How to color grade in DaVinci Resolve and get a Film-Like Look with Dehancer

Hey guys, in this video I wanted to show you how easy it is to achieve a film-like look for your videos,
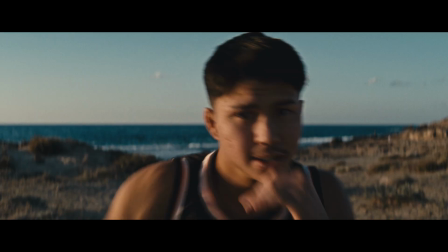(0:05)
for your films, using DaVinci together with this plugin called Dehancer.
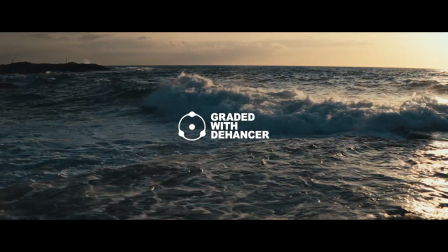(0:09)
My last film that I just put out, The Storm, if you haven't checked it out, please do so.
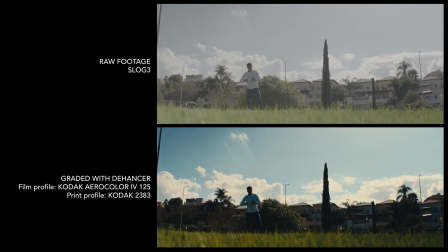(0:15)
I colored that one using this plugin. Now, I'm collaborating with Dehancer, which is this film-like color grading plugin. And if you end up liking what can be done with it, I got a 10% discount code for you. Now, I'm not exactly a colorist, and I see a lot of people using tons and tons of nodes in their DaVinci projects, and that's not exactly me.
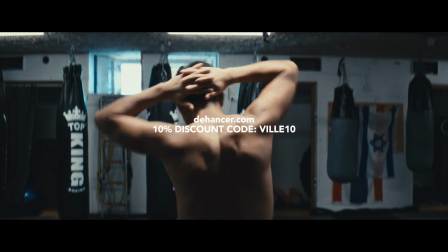(0:37)
I think I like to keep things a little bit more simple. But let's just say, if there's a way to get to the end result a little bit faster, I think I'm on that road.
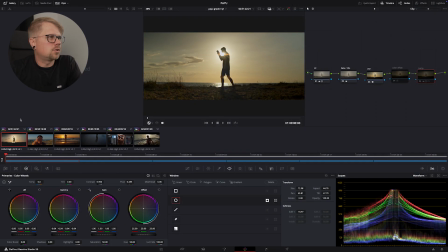(0:46)
And that's where Dehancer comes into play. After you've balanced out all the footage in your timeline on a clip-by-clip basis, which I've done here, I'm using some cool shots from the documentary The Storm.
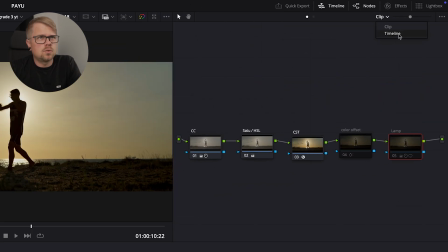(0:58)
And what I like to do for the final grade is I like to go to the timeline viewer here and add a serial node onto this window,
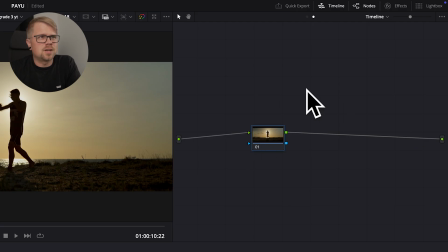(1:10)
or whatever you call this space over here. But anyways, everything you do here affects the whole timeline. That's the main thing. And this is where I like to put my final grade and final look for the film.
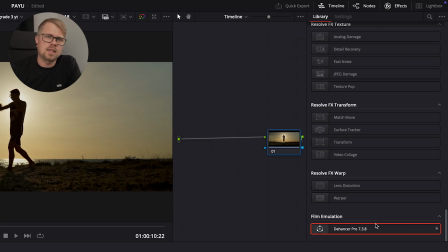(1:27)
A lot of people put a serial node or a few even at the end of their node chain on each individual clip, but I like to do it this way. So all I gotta do is go to my effects and find the Dehancer, drag and drop it over.
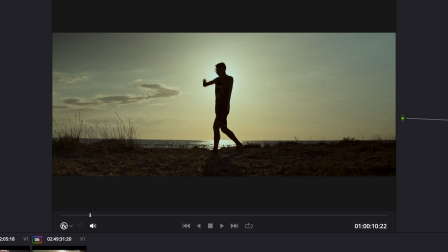(1:41)
So already the Kodak Vision 3 250D, that looks amazing, but you've got all these other film profiles to choose from.
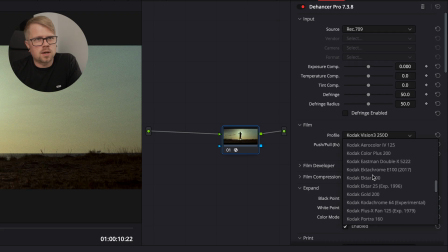(1:49)
I gravitated towards the Kodak Aero Color 4,
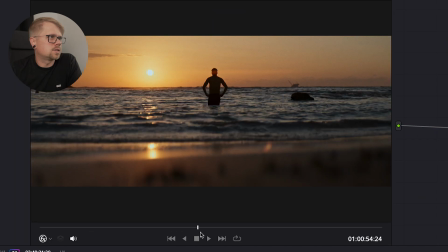(1:54)
which is here, and it already looks really, really, really incredible.
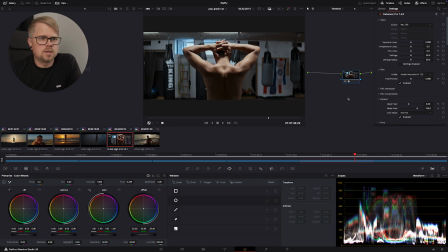(1:59)
So I basically don't really need to do even much at this point. The things that I did, however, is because you've got all these also print profiles to choose from. So I wanted a little bit more of a contrasty look. And so basically what I went for is the Kodak 2383,
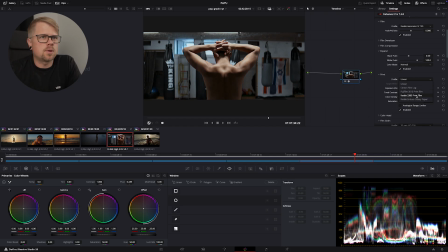(2:19)
but you've got a couple of other options to choose from over here, but I went for this one and get a really nice contrasty,
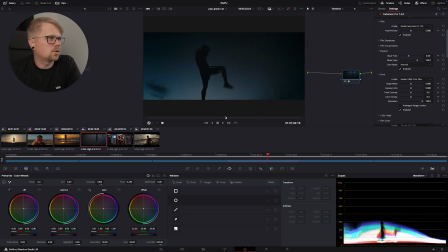(2:26)
cool look for the film.
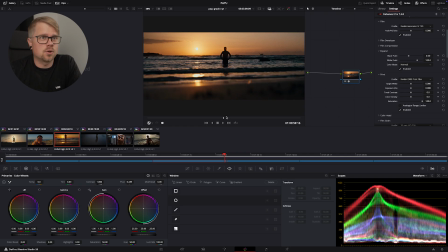(2:27)
I did not do much more, to be honest, for the final look and the final grade for my film. One thing that I did is I did add halation, which you can add over here, and I did add bloom.
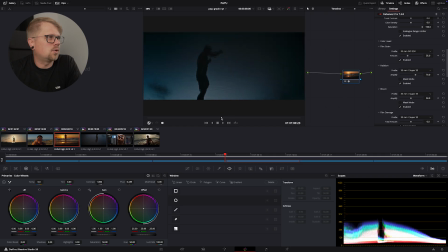(2:44)
So I got a little bit more of a glow here, a little bit more of a film look.
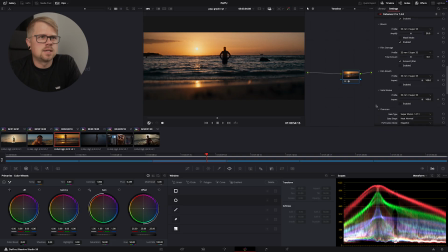(2:49)
And another thing I did is I did mess with the grain.
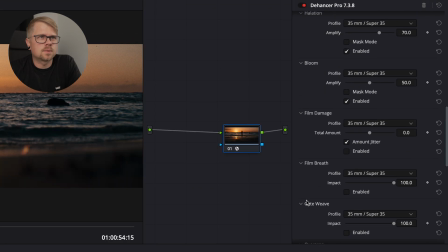(2:56)
Where is it? Here we go. So I basically just lowered it a tad, so it's not as bad.
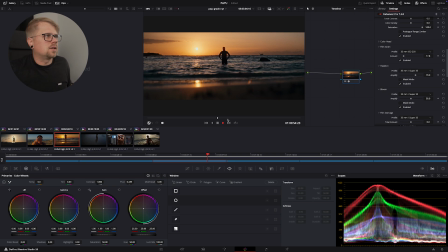(3:06)
I mean, it looks nice, but I just liked it a little less aggressive. That looks really good. I had a very good time finding the final look for this film with this plugin, and I don't have a lot of bad things or negative things to say about Dehancer, the plugin. The only thing that was hard for me is that when I switched on the halation and the bloom, my computer had a hard time playing back the footage at real time. So that might be a hardware problem, but whenever I've used DaVinci's own halation, for instance, it's been able to keep up. So I'm not sure how this is much heavier than that, but it is, and it was having a hard time playing back, which is not a huge deal.
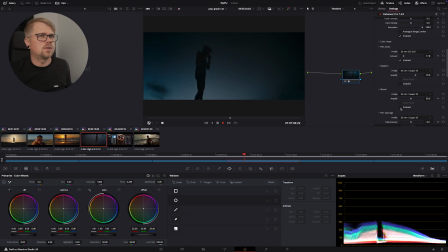(3:54)
But as soon as I switch off the bloom and the halation, it's able to play back normally. But as soon as I switch them on, it starts having trouble to play back at a normal rate. In any case, it's a great tool. I like how easy it is to achieve the film look with it, literally at the click of a button. And you can go check them out yourself at dehancer.com. And when you do decide to give it a go, you can use my code here to get a 10% discount. I want to show you a little bit more about my color grading process in DaVinci, because I feel like it is going to be helpful for you.
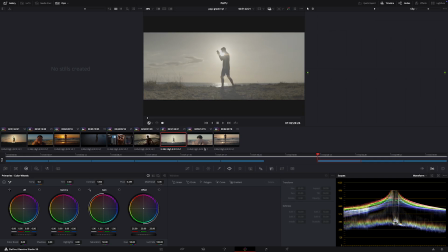(4:29)
Maybe it's just interesting to see how I do this. So let's go ahead and color grade these next 3 clips here.
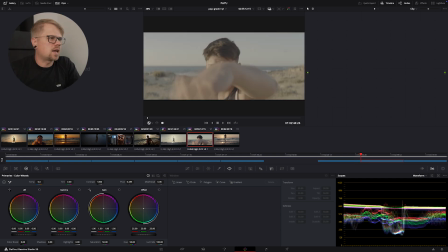(4:36)
All right, so this kind of goes without saying,
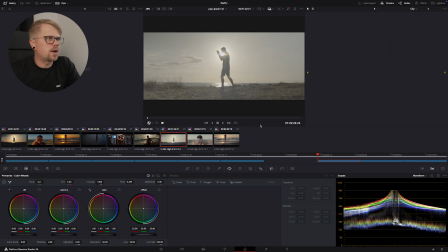(4:38)
but always do all your primary corrections before your color space transform, and especially also your grade. So first thing that you want to do is balance out your footage.
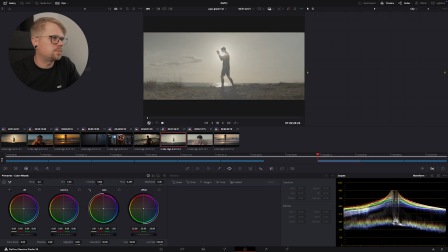(4:53)
All right, so we've got these three clips to work with. I like to place a couple of nodes here. And the first one of them will be all your primary corrections.
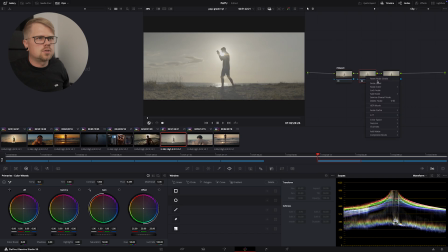(5:08)
And then the next one is usually my saturation. And then I do the color space transform after that. And then sometimes I do a couple more after that,
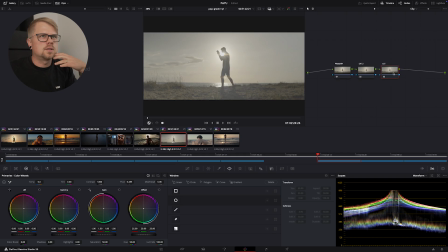(5:28)
but let's start with the color space transform, which is my third node here. So let's just go ahead and find our color space transform and
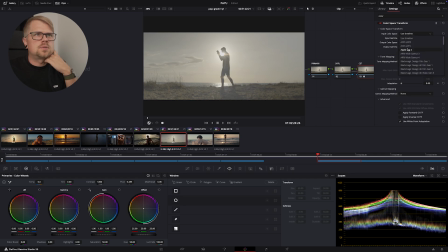(5:44)
drop it onto that node. And your input color space is your whatever your camera is doing. So for me, it's the S-Log S-3 Cine, and then S-Log 3.
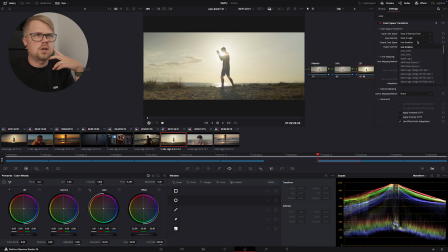(6:00)
And then output color space is going to be Rec 709, and my output gamma, I've been doing Rec 709A. So, I mean, this was already shot pretty nicely.
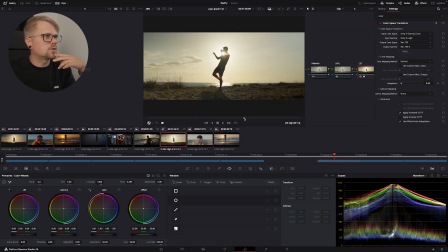(6:16)
Not to toot my own horn too much, but it looks pretty nice already, just with the color space transform. In any case, let's go to our primaries. So what we want to do here is we want to adjust the blacks to crush them a little bit because they're a little too bright.
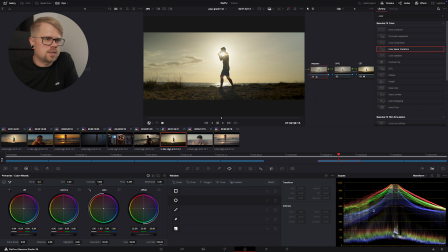(6:35)
And guys, always look at your waveforms. I'm not going to go into full detail about how to read them, but once you understand how to read your waveforms, it's very helpful.
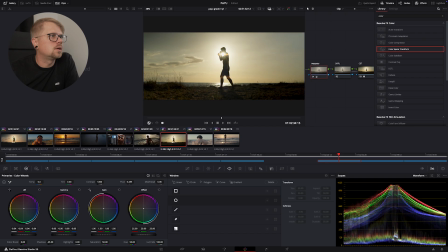(6:48)
Bring the shadows down a little bit too. Gonna bring those mid-tones a little bit down too. I was going for this pretty silhouetted image here, this one specifically.
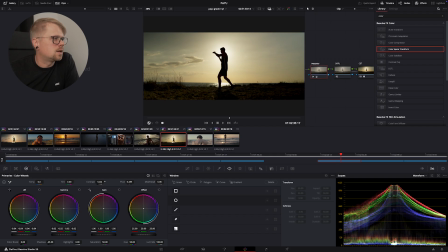(7:00)
So we're gonna give it a ton of contrast basically. And speaking of contrast, we're gonna pump that up a little bit. And yeah, usually I put the mid detail up to around 10.
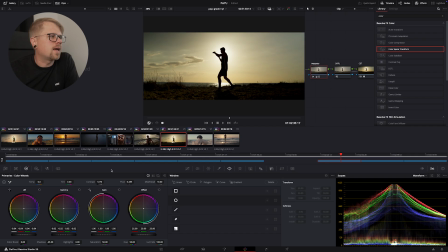(7:16)
We're gonna do that. And let's see, cool it down a little bit so it's not as bright, as warm. So change the temperature a little bit cooler.
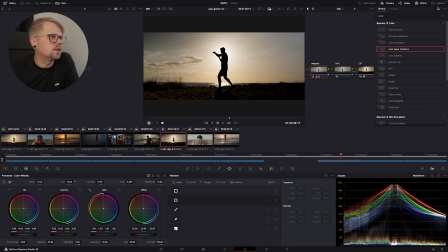(7:35)
And we're gonna put the tint a little bit more towards the purple. Okay, so I feel like we crushed the shadows a little too harshly here. So let's bring them back up a little bit. And let's see if we bring the
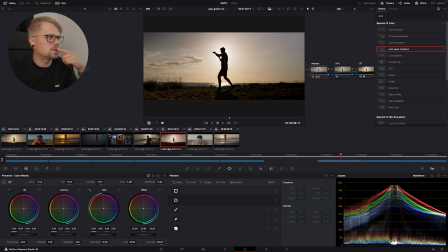(7:56)
highlights, the gain down a little bit so we get a little more detail in the sky there.
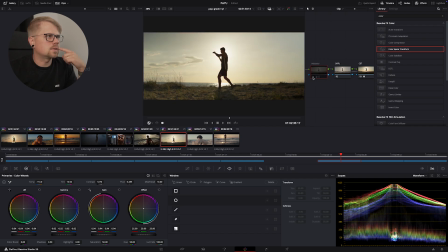(8:01)
I mean, that's looking pretty nice, and can toggle it on and off just like that.
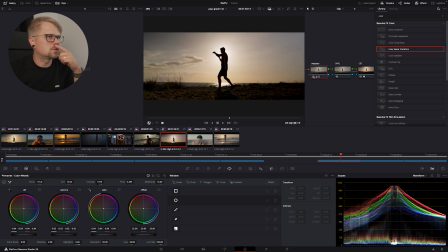(8:07)
Looks super nice.